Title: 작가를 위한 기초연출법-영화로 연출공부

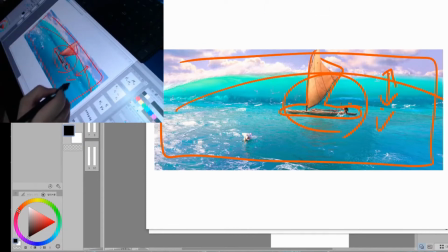419s
주인공보다 크고 그리고 이것이 존재하려면 이 컷이 존재하려면 이것에 반대되는 컷
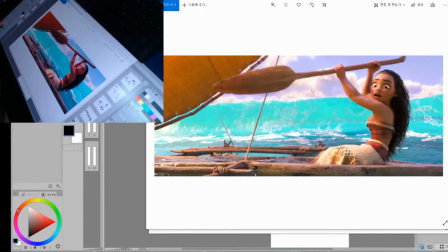428s
즉 이 컷이 필요한 거예요 화면에 꽉 차잖아요 이거는 크롭이죠 이 장면을 보여줘야 이 장면이 의미가 생기는 거죠 모아노는
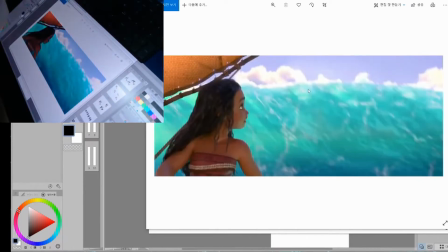436s
극단적으로 계속 이제부터는 왼쪽을 향합니다 화면에 왼쪽이 치우쳐 있죠 그리고 흘러가는 방향도
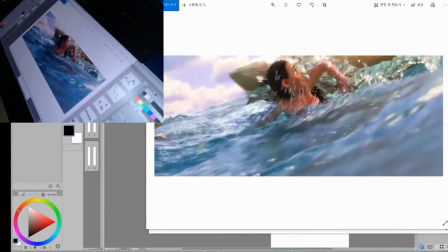445s
계속 왼쪽이에요 계속 이쪽을 보면서 가죠 다음 도망가죠 이제 물에 빠졌어요 빠졌고 여기는
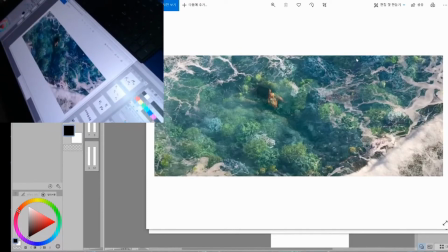453s
보신대로 자 이것도 어때요 모하나가 밖에 나갈 때 공포를 겪었던 물은 지체만큼 높은 물이었어요 그런데 쪼빙을 하면서 보는 것들은 얕습니다 이렇게 물이
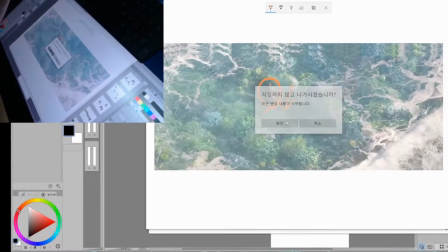464s
깊지 않은 물이에요 요 깊지 않은 물에도 죽을 수 있는 모하나인거죠 나약한 존재임을 보여주는거에요 그런식으로 상어한테
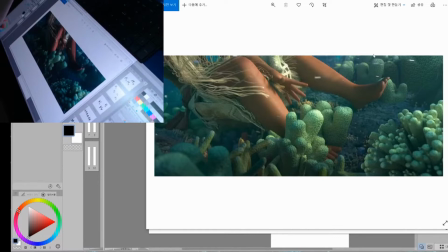472s
물린 것도 아니고 고래 뱃속으로 들어간 것도 아니에요 그냥 산호에 발이 걸린거에요 모하나는 공포에 질려있죠 나갈 때만
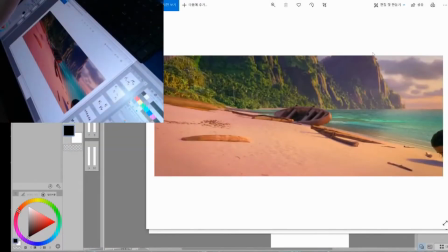479s
다른 표정이 되어있죠 그래서 바닷가로 밀려왔는데 어디부터 보여줘요? 무트를 먼저 보여주죠 모하나가 나오는 장면을 보여주는 게 아니에요 다시 새로운 시퀀스가 시작되는 거예요 여기까지는 모하나가 모험을
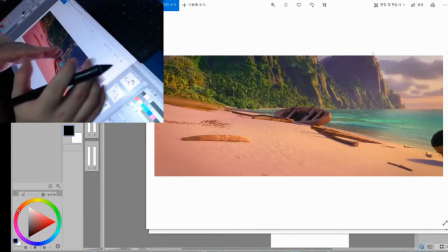493s
떠났다가 작은 파도 두 개를 만나고 좌절해서 그 시퀀스가 끝났고 다음 시퀀스가 시작되는데 어떻게 시작돼요?
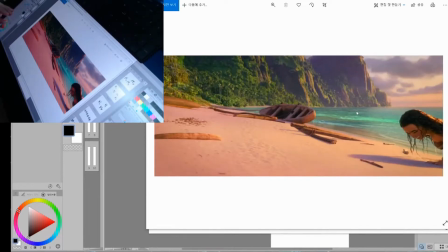501s
모래사장에서 시작되죠 그래서 모하나가 아까와 달리 아까는 분명히 처음에 시작할 때는 왼쪽에서 오른쪽으로 등장했어요.
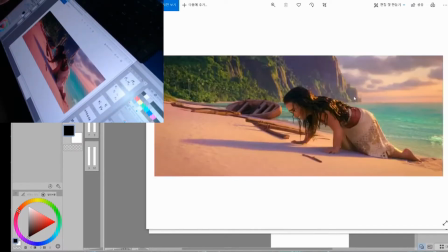508s
근데 여기선 어때요? 오른쪽에서 왼쪽으로 등장하죠? 퇴장하는 방향이죠? 배가 옆으로 도는 탑뷰를 중심으로 해서 반으로 접힌다고 생각하면 앞에 쪽은 포지티브, 뒤쪽은 네거티브예요. 그리고 여기는 새로운 시퀀스예요. 네거티브의 새로운 시퀀스예요. 할머니와 이제 대화신이에요. 여기까지는 이해를 하셨죠?
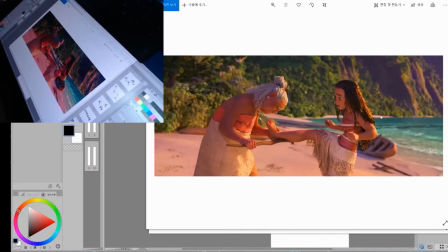525s
포지티브한 방향과 네거티브한 방향, 그리고 눈높이. 이제 대화신이에요.
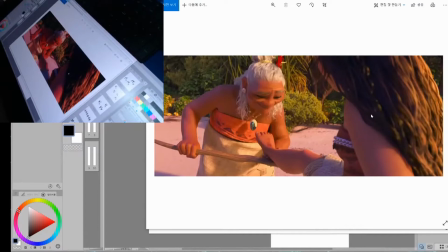531s
할머니는 왼쪽에서 등장해서 오른쪽을 향하고 있습니다. 모하나는 오른쪽에서 등장해서 왼쪽을 향하고 있죠.
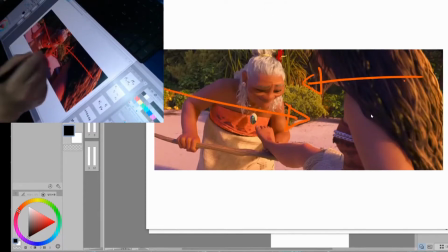537s
이렇게 모하나의 방향이에요. 할머니의 방향이고요. 두 사람이 위치가 어떻게 바뀌는지 보세요.
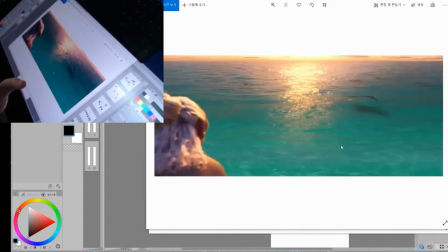544s
나아가야 할 바다가 아니라 정착해야 할 산을 바라봅니다. 그 다음에 할머니는 모하나를 거쳐서 진행 방향으로 가고 모하나는 그걸 쳐다봅니다.
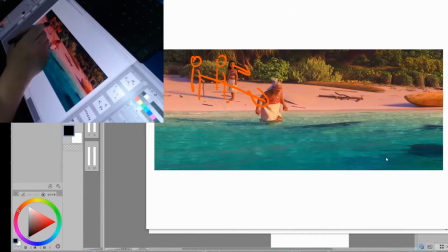553s
자 할머니는 여기 있었어요. 원래 모하나는 여기 있었고요. 할머니가 이쪽으로 왔죠. 방향이 전환이 됐죠.
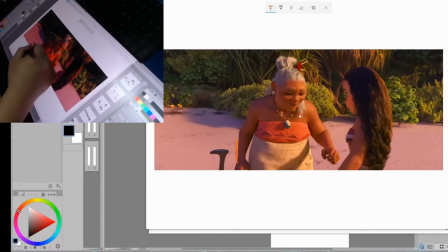560s
앞에까지는 어떤 씬이었어요? 이런 씬이었어요. 이렇게 등장했어요 사람이 그런데 두 사람의 위치가 바뀌면서 어떻게 되요?
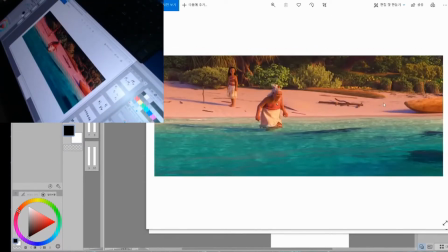568s
카메라가 멀어졌죠 카메라가 멀어졌다는 건 뭐예요? 관찰한다는 거예요 급격하게 바뀌지 않습니다 두 사람의 위치가 예를 들어서 이 상태에서 갑자기 할머니가
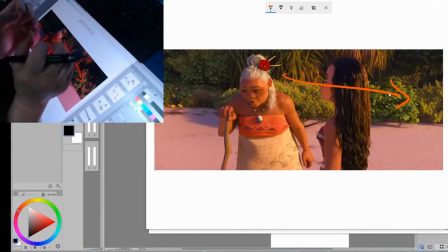578s
이렇게 가지 않아요 두 사람이 대화를 하고 있어요 그러면 위치를 바꾸기 위해서 어떤 노력을 하는지 보세요 디즈니의 감독들이 그냥 바꾸면 안 돼요 제가 그 이거를 계속해서 강조하는 이유가 있습니다 이거 왜 안 꺼집니까 이거 야 방송은 나오고 있죠 지금 얘가 얼어버렸는데
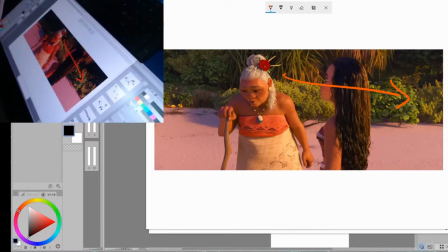597s
여러분 작업관리자를 불러서 꺼야 되겠어요 얘를 껐다가 다시 켤게요 얘를 자 어떤 노력을 하는지 보세요 두
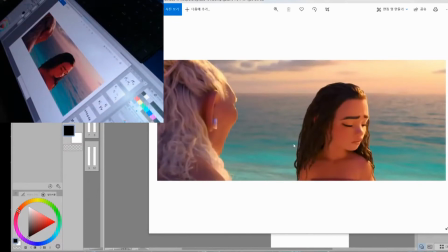605s
사람이 대화를 하고 있었죠 자 요정도 바스트컷에서 찍다가 갑자기 할머니가 지나오면서
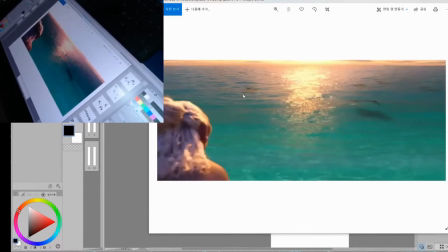611s
할머니의 등 뒤로 가죠 자 다시 보실까요 그냥 지나가는 게 아니에요 두 사람의 위치가 바뀌려면 이 정도 노력을 해야 되는 겁니다 여러분이 원고를 하고 콘티를 짤 때 두 사람의 위치가 갑자기 바뀌면 안 돼요 그럼 독자가 헷갈려요 거기에서 한 번 충격이 옵니다
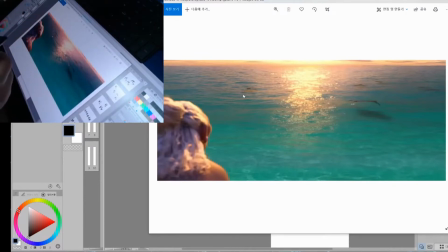624s
일부러 충격을 주려고 하는 경우도 있거든요 제가 예전에 슬램덩크 연출을 설명을 할 때 페이지가 누락돼서 끝에 설명을 못했는데 제가 그때 설명을 하려고 했던 게 바로 그거였어요 이놈의 외가 어느 정도로 천재냐면 그거를 일부러 씁니다 갑자기 카메라가 뒤집히거든요 페이지를 넘기면 그래서 독자를 당황시켜요 그런데 그거는
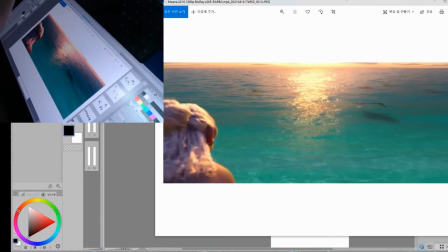644s
그거 한 번에만 되는 거지 사실 사실 다른 데서 쓰시면 안 돼요. 그 슬램덩크를 쓸 때 그 이노우의 작가는 작두를 타는 무당 정도로 보시면 됩니다. 이 사람은 그때는 그냥 사람이 아니에요. 흔히 말하는 만신인 거죠.
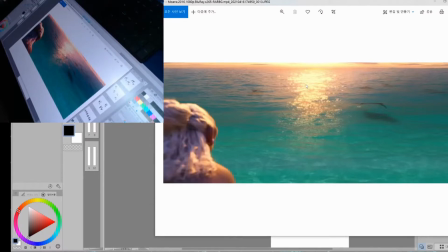662s
제 만화 댓글에도 만신이라는 댓글을 과분하게 써주시는 분들이 있는데 저 같은 작가랑은 비교가 안 돼요. 지금 그 슬램덩크 쓸 때의 그 이노우에는 그 지구 역사상 단 한 명밖에 없었던 만신이었어요. 여하튼 이것을 깰 때는 이유가 있어야 하고 그게 먹혀야 돼요 틀린 거죠 다른 게
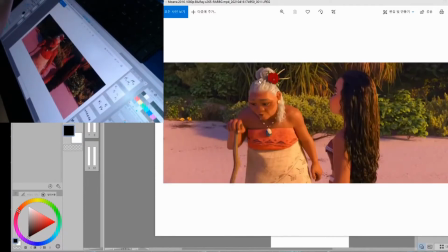681s
아니라 자 보세요 다시 한번 볼게요 되게 중요한 장면이에요 두 사람의 위치는 원래 이렇게 돼 있었어요 그런데 감독님은 이 두 사람의 위치를 바꾸고 싶어 해요 이 장면에서 뭐하나 앞을
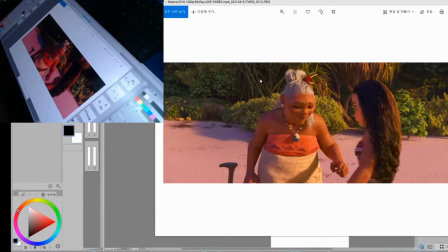692s
한마디로 생방송에서 카메라 앞을 출연진이 지나가는 방식을 택한 게 아니라 할머니의 등을
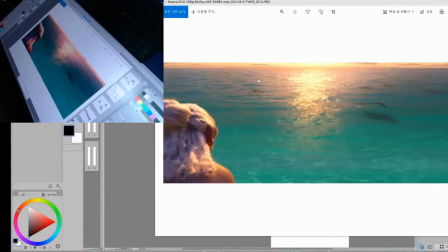698s
보여줍니다 이제부터 할머니의 등을 왜 보여줄까요? 이거는 자세히 보시면 아시겠지만 뭐하나의 시선이 아니에요 모하나의 시선이었으면 할머니의 오른쪽이 아니 왼쪽이 보여야지 오른쪽이 아니라 지금 할머니의 오른쪽 귀가 보이잖아요 모하나의 시선이었으면 보세요 할머니의 왼쪽 귀가 보여야 되죠
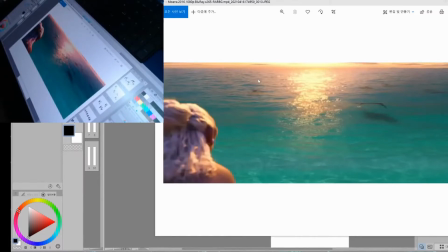713s
이거는 모하나의 시선이 아니에요 이거는 화면 전환을 위한 거예요 바다를 향하고 있는 할머니한테 감정 입을 하라는 거죠 자 등이 나오죠 그리고 등에는 여기에는 여러 가지 정보가
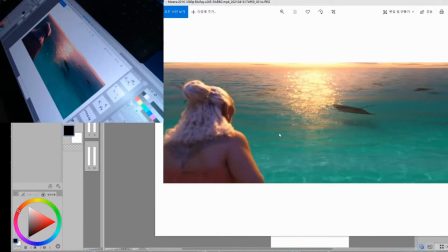725s
있어요 일단은 시선을 보세요 잦은 바다를 보여주는 게 아니에요 망망대해를 보여주고 있고 화면에 중심에는 가오리가 있고 왼쪽에
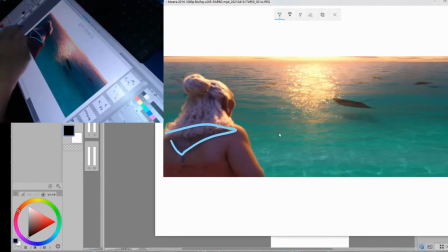734s
할머니가 있고 할머니 등에는 문신이 있고 그 문신이 가오리 문신이고 여긴 가오리가 있어요. 얘가 주인공이죠. 이 바다하고 할머니 방향은 이제 포지티브 바뀌었죠.
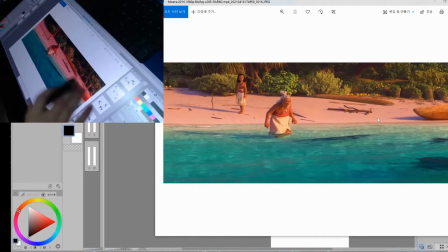746s
그것도 어떻게 바뀌었어요? 관찰자의 시점으로 바뀌었죠. 카메라가 뒤로 쭉 빠졌어요.
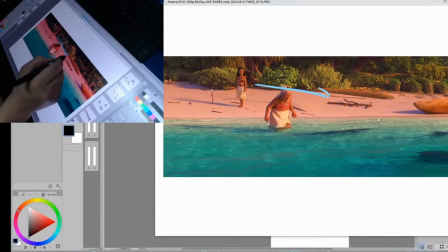752s
아까보다. 할머니는 나아갑니다. 모하나는 돌아가고요. 모하나는 돌아가는데 돌아보죠. 모두가 의도되어 있는 겁니다. 하나하나 모두 다 계산된 거예요. 콘디를 짜면서 이 모든 것들 있잖아요. 다 생각하는 거예요.
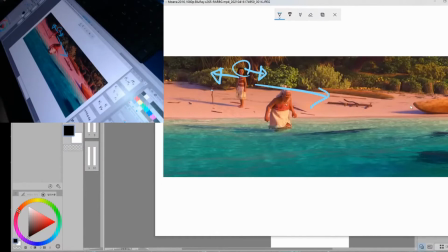769s
독자를 어떻게 홀려서 어떻게 데리고 갈 건지 어디로 데리고 갈 건지 독자가 어떻게 오해하게 만들 건지 아니면 오해를 어떻게 안 하게 만들 건지를 모두 다 계산합니다. 이렇게 어려운 과정을 통해서 두 사람의 위치를 바꿨어요. 여러분들도 콘디를 짤 때 두 사람이 대화하는 씬을 만들 수 있어요.
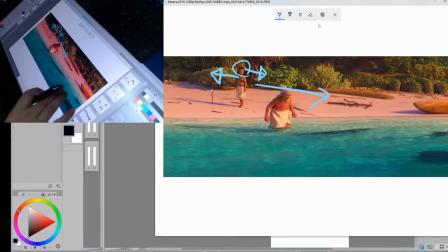788s
두 사람의 대화하는 씬을 만들 수 있는데 두 사람의 대화하는 씨를 만들려면 이 정도 노력을 해야 되는 거예요. 그래야 독자가 아니면 시청자가 수용자가 충격 없이 받아들일 수 있습니다.
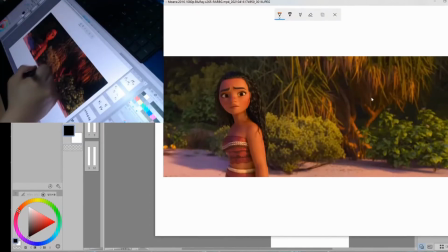802s
뭐 하나는 어디 있어요? 화면을 중심으로 해서 극단적으로 왼쪽에 있습니다. 몸은 어느 쪽을 향하고 있어요? 왼쪽을 향하고 있어요. 시선만 오른쪽을 향하고 있어요. 뭐 하나의 내적 갈등이 있는 거예요. 이해 안에서는. 단순한 게 아니에요. 이 모든 게 다 계산이 된 겁니다.
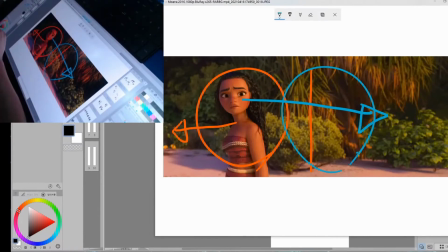819s
보통 자 이 사람이 연출을 할 줄 아는 작가냐 모르는 작가냐를 구분할 때 저는 그 사람이 상황에 따라서 컷에 어느 곳에 캐릭터를 배치하느냐로 보거든요 그걸 먼저 봐요 책을 이렇게 후루룩 보잖아요 웹툰을 이렇게 한껏 한껏 읽지 않고 한번
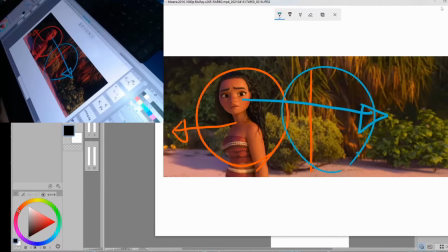839s
어떤 분위기인지 후루룩 보게 되잖아요 후루룩 보게 될 때 이 작가가 컷 안에 캐릭터를 어떤 식으로 배치했느냐를 보거든요 대부분의 캐릭터가 이 가운데 있는 경우가 있습니다 컷 가운데 대부분 배치되는 경우가 있어요 이 사람은 연출을 모른다고 보는 게 맞습니다
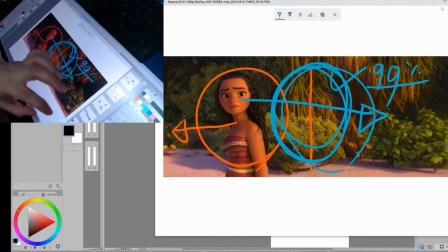854s
연출을 모른다는 거에 자 99라고 합시다 99%의 확률로 연출을 모른다고 보면 돼요 심지어는 이건 어떤 경우까지 되냐면